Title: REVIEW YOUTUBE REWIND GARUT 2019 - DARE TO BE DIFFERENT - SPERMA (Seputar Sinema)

hahaha malam maksudnya hahaha tapi mirip sih buat maunya udah cukup lah karena memingat itu langsung membuka lah halo guys, balik lagi di channel kesayangan kita dan berhost dalam acara sperma seputar SINEMA
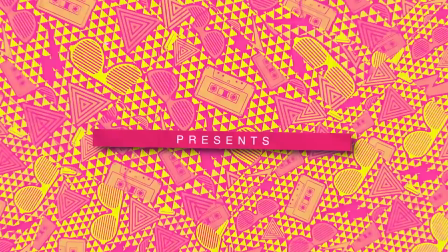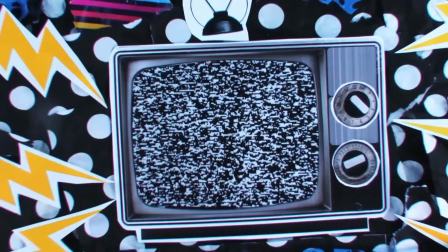itulah tadi kita baru nonton Youtube Rewind Garut 2019 ya? Garut lah iya itu, di Indonesia 2019 versi Garut kalo gue liat sih, disini dia cukup berani ya ambil tema yang ga biasa menurut gue, ini tuh patut diapresiasi sih terkonsep ya? iya, dia terkonsep dengan baik tapi apakah itu berhasil? pas liat adegan pemuka ini,
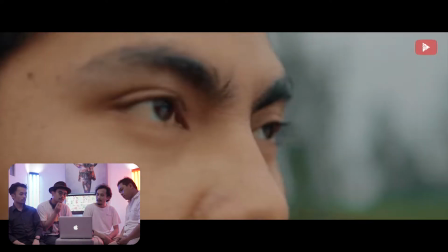0:59 dia kan bikinnya tuh niat banget gitu setnya bikin Secara production value ini bener-bener niat gitu,
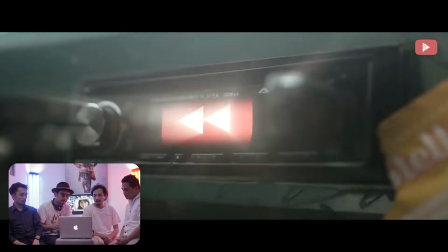1:07 bener-bener bikinnya gak ngasal lah
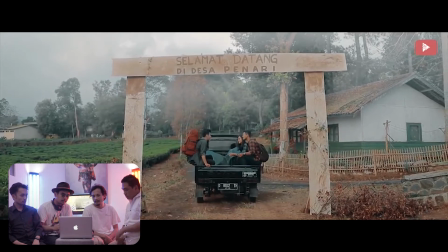1:13 Kalo ini kan mereka pake latar setting Desa Penari gitu ya Cerita tentang KKN Desa Penari,
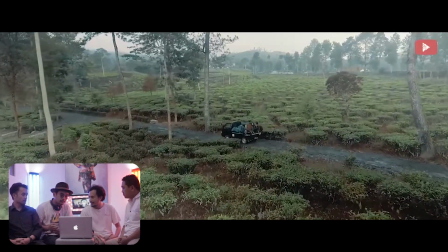1:21 tapi dikemas dengan versinya Youtube Rewind Jadi hantu-hantunya diganti dengan Rewindnya di 2019 itu Ini kayak bagian-bagian ini,
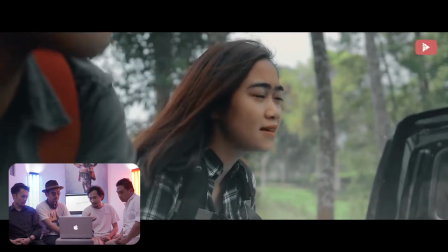1:30 gue salut banget nih Dia ampe niat ya bikin efek-efek kabut gitu ya kan Nambah menu luansa mistis Cuman kadang di beberapa bagian
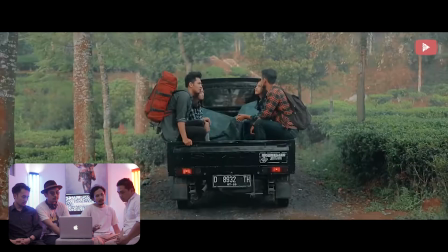1:38 Kayak di bagian sini tuh agak Menurut gue agak Gak harus juga sih Ada gak semuanya
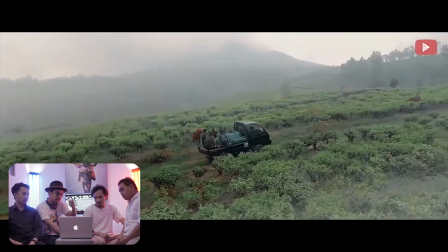1:43 mesti digituin Agak perlihatan gitu Kabutnya terlalu banyak Tapi mungkin karena tempatnya
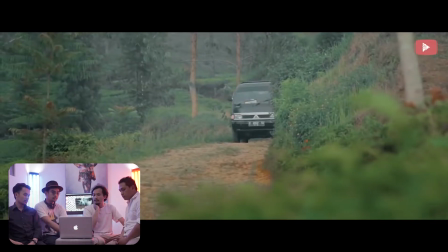1:49 Basically geriawas gak ini kali ya Gak terlalu berasa mistis juga sih Kalau tempatnya kata-kata Mungkin sutradaranya pengen nambahin nuansa
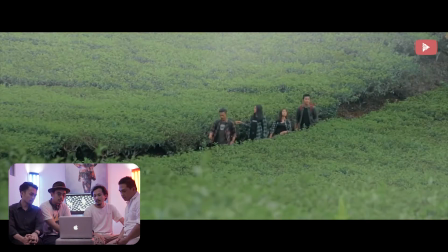1:55 horornya di film ini Tapi kalo buat background kabutnya cocok sih Ya buat background Nah scene-scene ini tuh cocok ketika jalan,
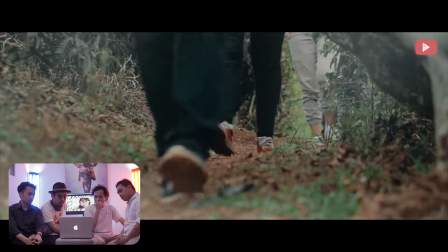2:02 kabutnya dari jauh cocok Cuman ada di beberapa part, nah kayak di bawah kaki gini Kan ga usah,
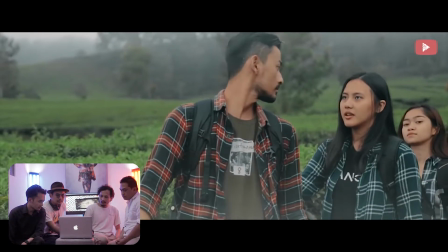2:07 Shay Kayak enak Kayak ga kabutin, ga mungkin realnya kabut tuh biasanya dia Masih di atas, ga terlalu bau Ga gitu Ini ada ambience suara gitu Masak aku ga enak Lumayan nama serem juga sih Aku takut, kalo kita kaga edisi ini Kalo gue sih, acting yang gue suka sih Kalo dibilang bagus banget, ga juga sih di beberapa bagian si film ini tuh masih gue merasa kurang natural, kurang dapet tapi di beberapa bagian cukup oke lah gitu kayak acting si cewek ini pas adegan
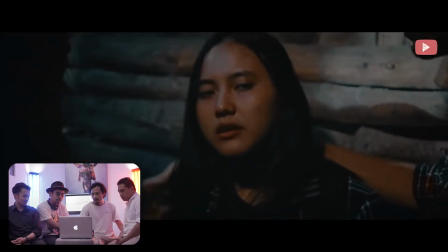2:44 10 menit 13 kan dia ada penampakan ceritanya rambut udah
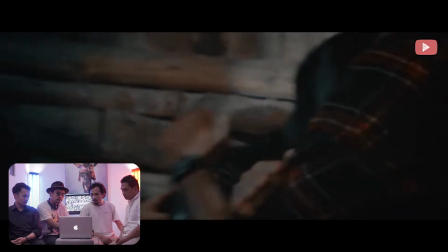2:50 mulai takut ada rambut terus dia berusaha yakinin dirinya buat liat si rambutnya lagi kan
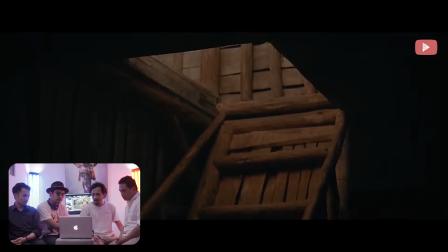2:59 Si penampakan apa Yang lain masih gak liat Nah disini potongannya berasa banget Gak continuity
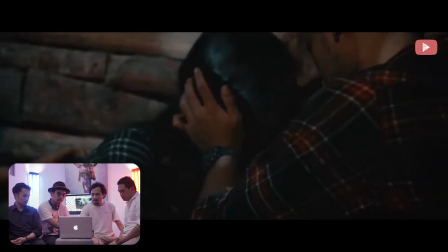3:06 Jadi disini tuh kan dia lagi meluk ya Tapi scene berikutnya tuh Udah langsung tegak
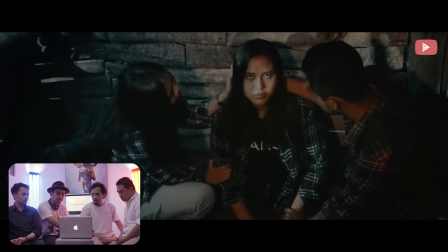3:15 Gak lagi dipelukan Nah tiba-tiba udah langsung gini Mungkin jump cut gitu ya Nah gue aneh actingnya disini
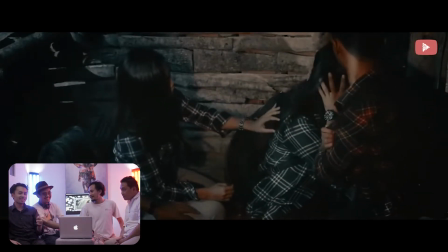3:25 Walaupun ini konsepnya gue akui lucu banget Pas part ini Pas Martin itu diantara semua part yang paling nyantol,
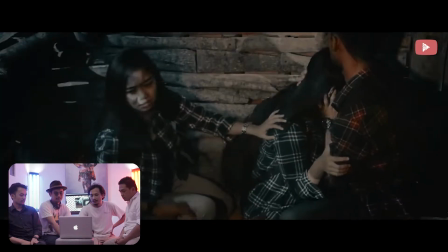3:31 rewind, pecahnya itu di part ini. Cuman kalau ngobrol actingnya, Harusnya kalau dia memang benar ketakutan di sini itu kan dia tuh sebenarnya lagi takut.
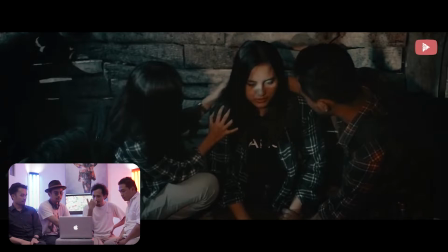3:39 Dia tuh udah tau di situ ada penampakan. Tapi tiba-tiba mukanya tuh lemes lagi gitu. Nggak nggak sih? Di sini tuh mukanya tuh dia malah nunduk lesu lagi kayak seolah... Belum ngeliat apa-apa gitu. Padahal di scene di shot sebelumnya udah ngeliat hantu.